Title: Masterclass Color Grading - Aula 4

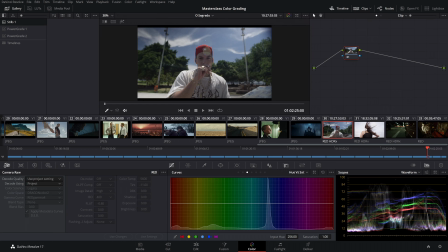(11:26)
Bom pessoal, coloquei aqui na timeline 4 takes do último clipe que eu colori, do Felipe Hatch são takes bem distintos,
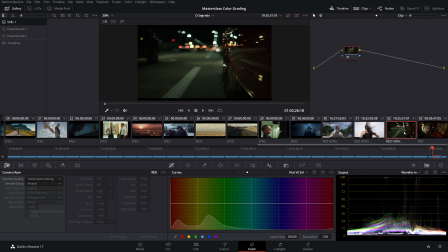(11:31)
um take interno um take noturno um take diurno,
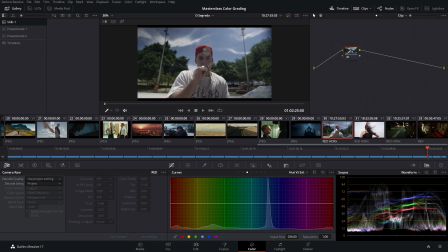(11:35)
bem iluminado por completo e um take com contraste que a parte de trás é mais clara do que a frente, ele está no contra-luz e aí eu vou mostrar duas formas, eu vou mostrar o que as pessoas tem uma tendência a fazer e como que o take deveria ser feito pra ficar bonito,
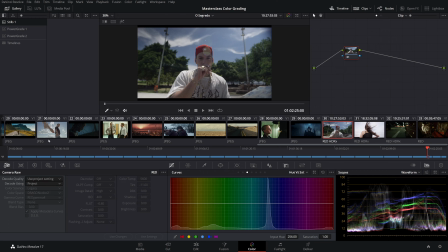(11:51)
então nesse take aqui, de cara, acho que a primeira coisa que as pessoas fariam é querer puxar uma luminância mais alta pra iluminar
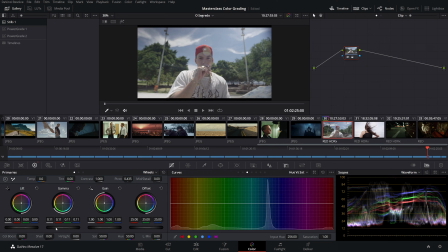(11:59)
o rosto dele isso automaticamente já destrói a sua cena porque se ela foi feita num contra, a ideia é que você tem o contraste, o contraste ratio, daqui ser escuro com o fundo ser mais claro então você já vai meio que contra a própria fotografia do diretor E aí se você fosse fazer isso,
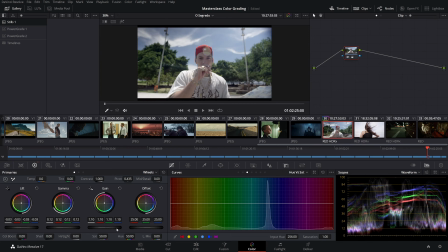(12:15)
ficaria uma coisa mais ou menos assim Isso seria o que a maioria das pessoas faria Colocaria o céu já lá em cima, quase no 100 O rosto dele bem iluminado, puxando pra baixo aqui O contrast ratio E puxando as sombras aqui um pouquinho E faria uma coisa mais pra esse resultado aí É
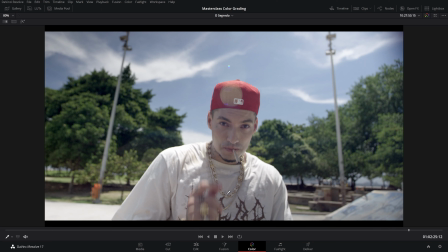(12:34)
errado? Não é que é errado Mas se você quer chegar no tal look cinematográfico, não é esse o caminho Então como que eu vou colorir esse clipe aqui?
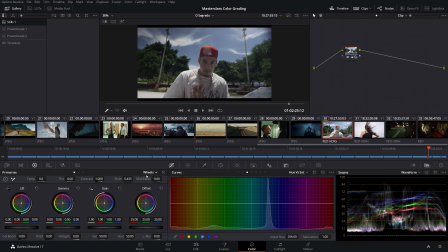(12:43)
É óbvio que eu não vou fazer o que eu fiz no clipe, tá? Mas eu já faria de um jeito completamente diferente. A ideia aqui é o contraste ratio. Eu vou puxar o preto para o fundo aqui. Vou puxar o meu céu um pouco mais para cima. É uma cena onde o céu está bem ensolarado. Vou deixar ele aqui na faixa de 80, ó. Batendo no máximo 80 aqui, tá?
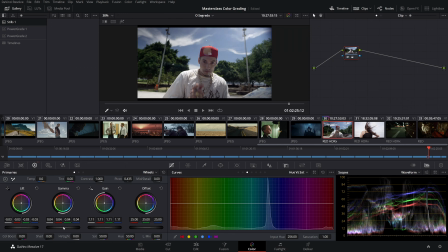(13:02)
E vou puxar o meu gama levemente para cima. Só para eliminar um pouquinho o rosto dele, tá? Mas mantendo a pele num tom mais baixo. e depois eu vou puxar minhas sombras um pouquinho para baixo para dar um contraste maior.
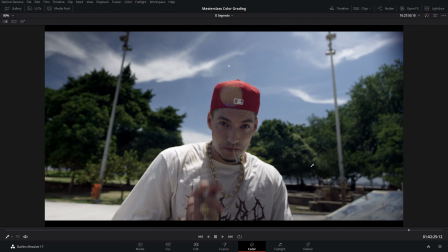(13:16)
E aí eu cheguei nesse resultado aí, que com certeza fica muito mais próximo do que a gente quer desses
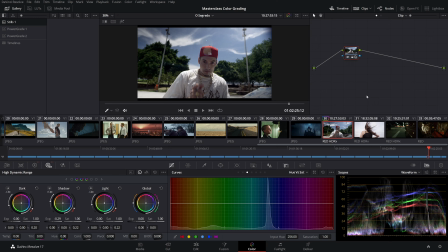(13:23)
estilos mais de cinema do que se a gente fizer uma coisa mais clara.
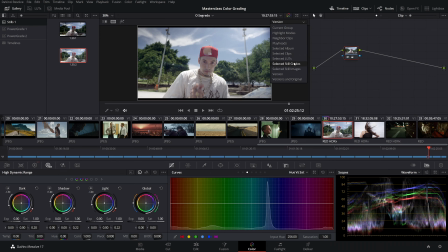(13:28)
Então aqui é o que a gente tinha, certo? Eu tinha feito a primeira versão. E aqui a minha segunda versão.
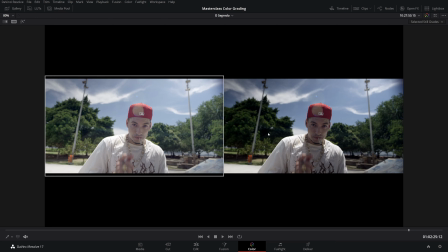(13:36)
E vocês podem ver o que vocês acham que fica mais parecido com o cinema. Se é essa aqui ou se é essa aqui.
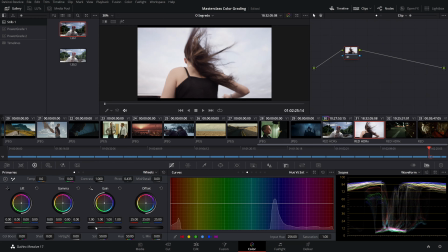(13:41)
E aí aqui no meu segundo take é a mesma coisa. Meu céu está muito alto. Eu vou dar uma baixada. Vou tentar gerar um contraste aqui para revelar um pouquinho mais. No céu ali. E aí eu baixo aqui no highlight. Meu médio está alto.
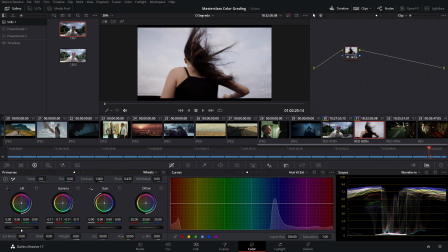(13:59)
Vou puxar para baixo. Está vendo? Gera contraste e gera um look bem mais interessante.
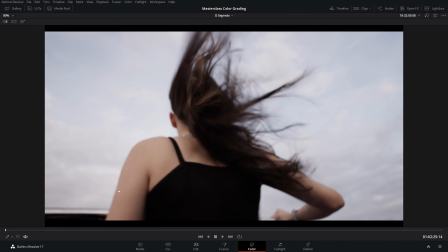(14:06)
Então a cena fica muito mais interessante Se a gente baixar a
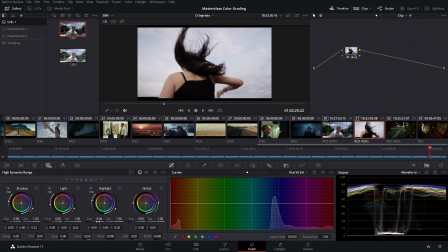(14:10)
luz em vez de deixar ela completamente alta O normal seria, a galera costuma fazer isso aqui Jogar lá pra cima,
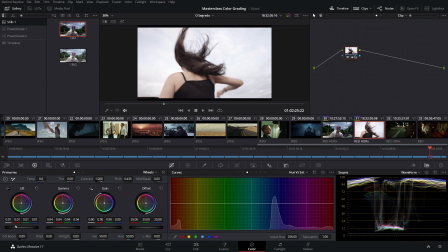(14:18)
tentar revelar aqui a menina E aí no fim isso aqui acaba dando uma cara mais de vídeo pra nossa imagem E nos afastando do tal look cinematográfico Aqui ó, uma cena escura,
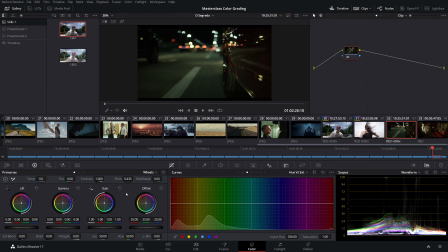(14:29)
mesma coisa Essa cena aqui na real já foi até bem fotografada Ela já meio que tá pronta, vamos dizer assim Mas eu subiria só um pouquinho Pra revelar um pouquinho mais aqui As altas, ó Pouca coisa, revelando, tá? E depois baixar aqui no meu HDR Um pouquinho aqui,
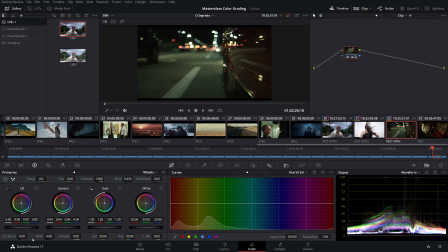(14:49)
ó Bem de leve Pra gerar um pouquinho mais de contraste E baixar o meu preto aqui Acho que aqui tá bom E aí eu vou ter já um look legal Sem eu precisar exagerar Outro exemplo Se fosse, vou salvar aqui a Steel Se fosse o normal,
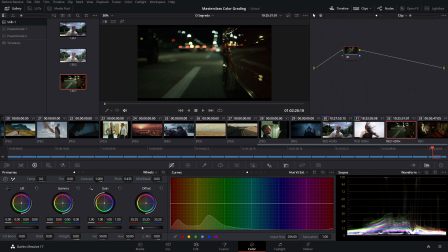(15:07)
as pessoas normalmente iam pegar essa imagem e de cara já subir aqui a luminância, puxar para cima para caramba aqui,
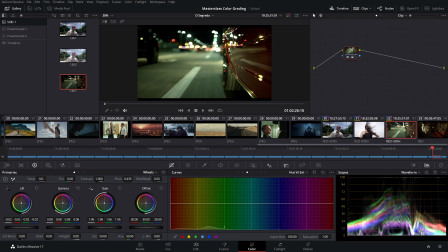(15:17)
tentando revelar tudo que está ali na cena, tentando mostrar tudo na cena e a pessoa ia chegar e acabar fazendo alguma coisa desse tipo aqui. E pode funcionar, pode até ficar bonito. Esse é um take muito bem fotografado, de head e tudo.